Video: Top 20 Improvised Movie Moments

I wish I could improv a better intro to this, but here we are. Hey guys, I'm Rebecca from WatchMojo, and today we're counting down our picks for the Top 20 Improvised Movie Moments.
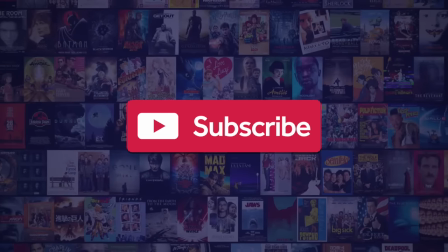11s
Before we begin, we publish new content every day, so be sure to subscribe to our channel and ring the bell to get notified about our latest videos. That means we're looking at movie scenes or lines that were ad-libbed or changed in the heat of the moment by the actor. Alright, let's see some improv!
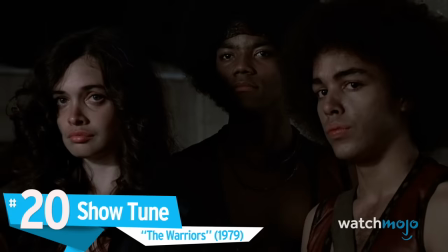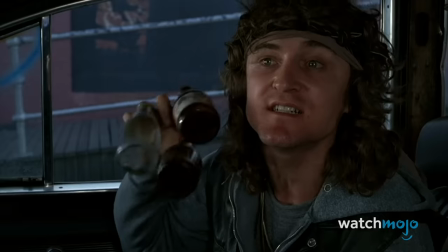33s
For the Coney Island confrontation between this film's rival gangs,
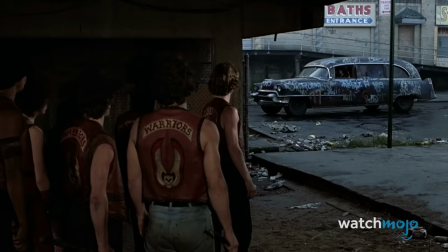37s
director Walter Hill wanted David Patrick Kelly's character Luther to taunt the Warriors from his 55 Cadillac, and he gave him free reign to do it any way he wanted.
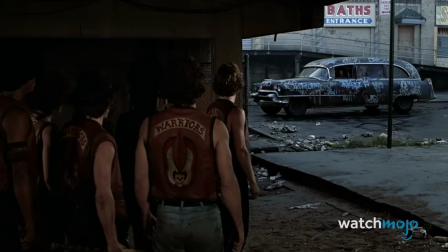46s
Kelly clinked three bottles together in one hand, and delivered the legendary sing-song taunt that we've come to know.
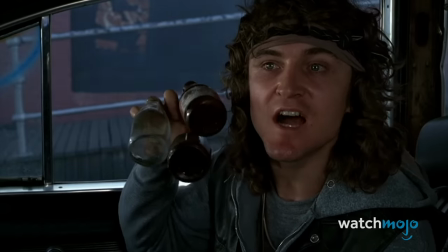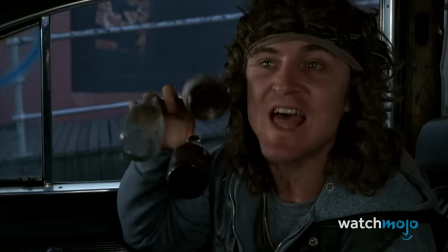58s
According to Kelly, it was a childhood bully that inspired the chant. It also helps that he's a musician blessed with the singing chops for the line.
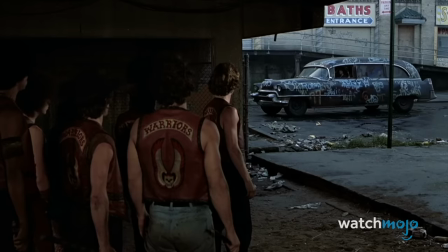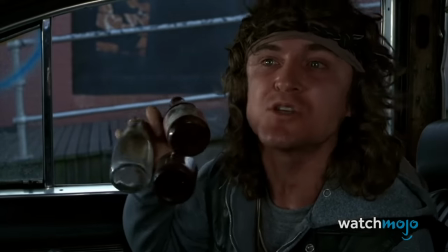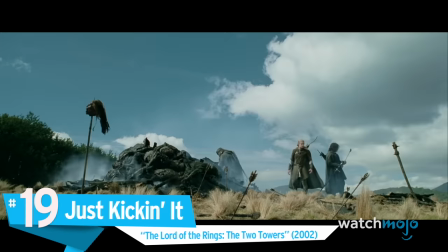78s
Number 19. Just Kickin' It, The Lord of the Rings, The Two Towers Showbiz is dangerous.
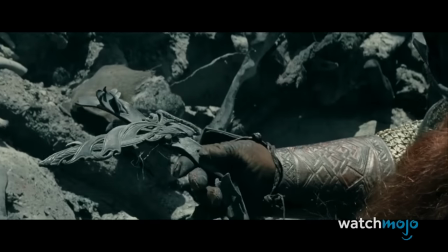85s
During a particularly emotional scene in the adaptation of Tolkien's trilogy,
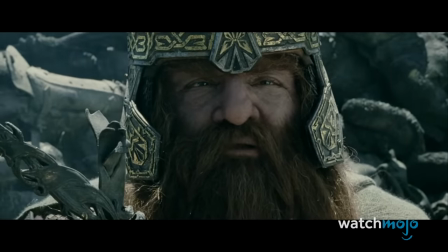89s
Viggo Mortensen's character Aragorn breaks down when he comes to the realization that two of his hobbit friends might be dead.
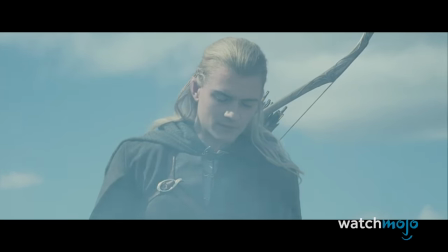95s
And he expresses himself by kicking a nearby helmet.
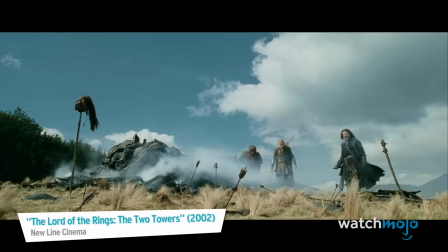Turns out his breakdown was not only emotional, but also physical. Because after too many takes of kicking solid metal, he broke two toes.
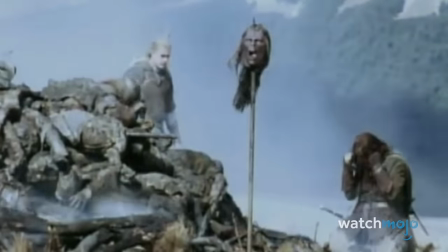114s
And then he let out the scream. I thought, wow, this is strong. I mean, this is like Aragorn is like just in total grief at what's just happened to Merry and Pippin. this is really cool.
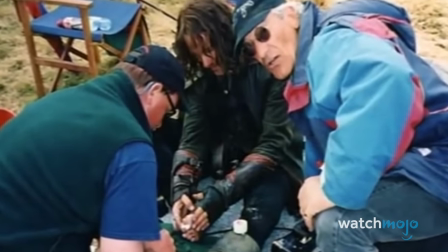123s
And he didn't say anything to us, but we found out that Viggo had actually broken two toes with that last kick.
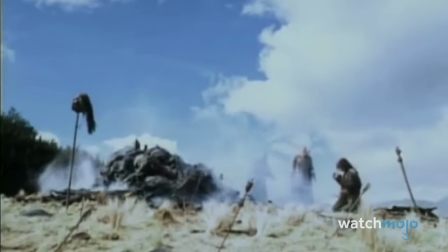130s
The shot chosen for the final cut of the film was the toe breaker, because you can't fake the intensity of the actor's excruciating pain.
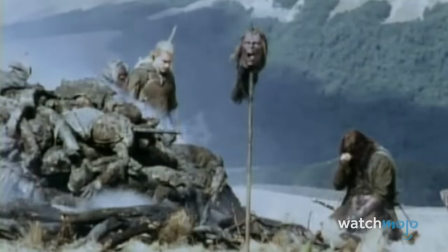137s
Viggo actually feeling that pain, he actually turned that into performance. Number 18, The Barn Story, Saving Private Ryan.
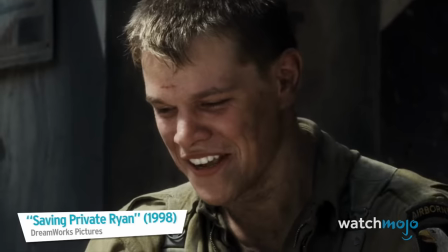145s He's working on this bra and he's trying to get it off and all of a sudden And John just screams out.
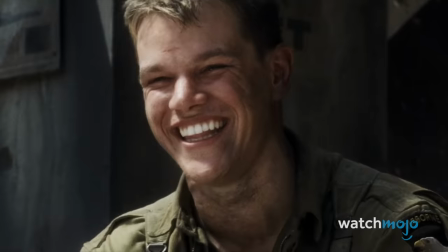152s Danny, you're a young man. Don't do it.
Matt Damon only shows up towards the end of this epic war film.
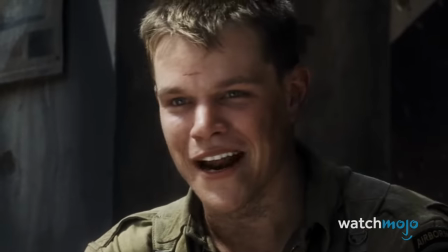159s
And he's so preoccupied with survival, we barely get to know his character. Except in this scene, which was improvised by the actor.
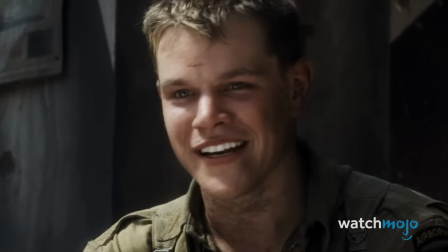166s She screams and she jumps up and she tries to get running out of the barn, but she's still got this shirt over her head.
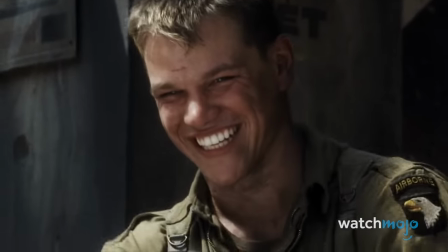171s She goes running right into the wall and knocks herself out. So now Dan is just so mad at us.
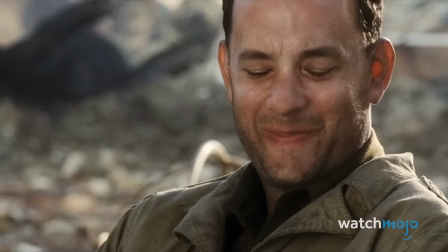177s
As Ryan and Captain Miller quietly await more fighting, Private Ryan reminisces about his lost brothers in a spontaneous tale.
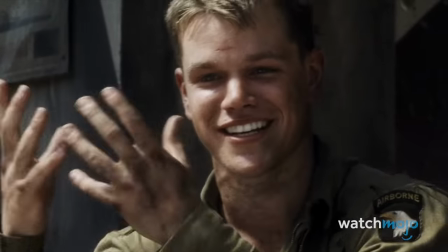184s He loses a shovel, goes out of his grasp, and hits a kerosene lantern. The thing explodes.
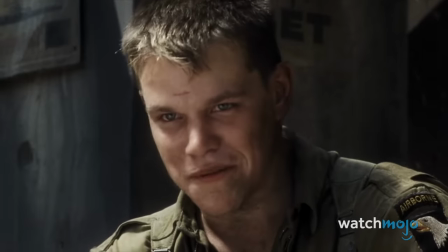189s The whole barn almost goes up because of this thing.
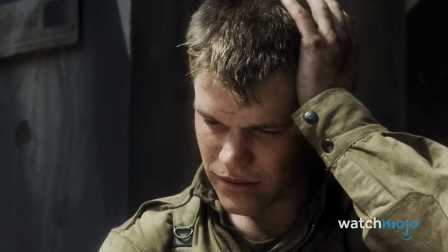195s
Damon obviously thinks the story is as funny as we do, but once he realizes it's the last time his family was together,
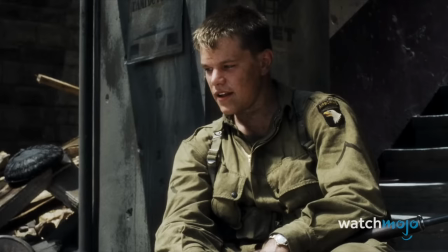201s
the scene takes on a bittersweet feel, made all the more impressive when you remember it was ad-libbed.
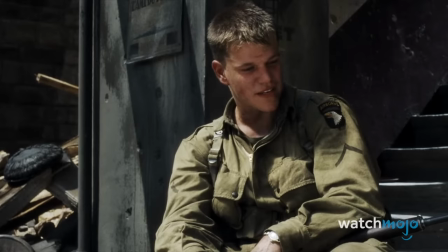206s That was, Dan went off to basic the next day. That was the last night the four of us were together.
Number 17.
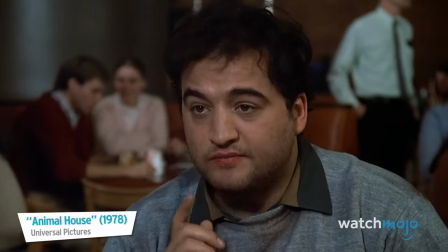212s
The Zit. Animal House.
See if you can guess what I am now.
When a director gives a comedian like John Belushi a little wiggle room, anything can happen.
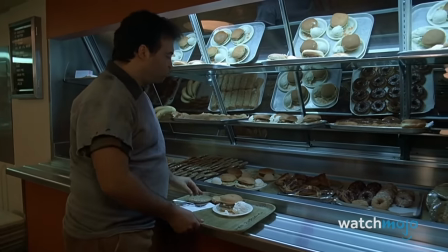221s
But it's almost guaranteed to be funny. John Landis knew that when Bluto began dumping food onto his tray, something magical might occur.
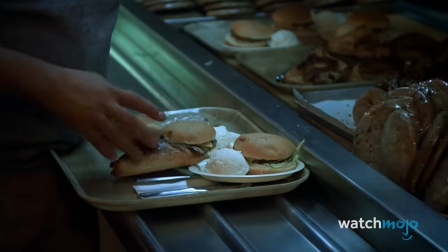228s
So he let the cameraman follow him for the rest of the scene.
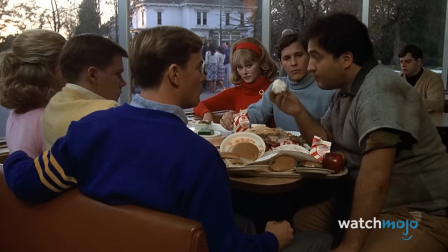231s
Everything Belushi did in the cafeteria was unscripted. and since the cast and crew weren't in on his joke or its disgusting punchline,
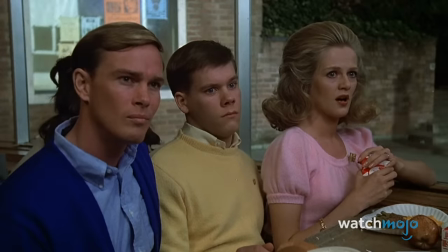238s
the reactions captured on camera were real.
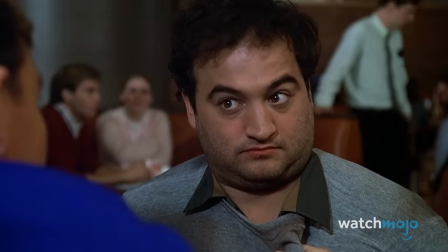245s
It's classic Belushi, and possibly the flick's most famous scene.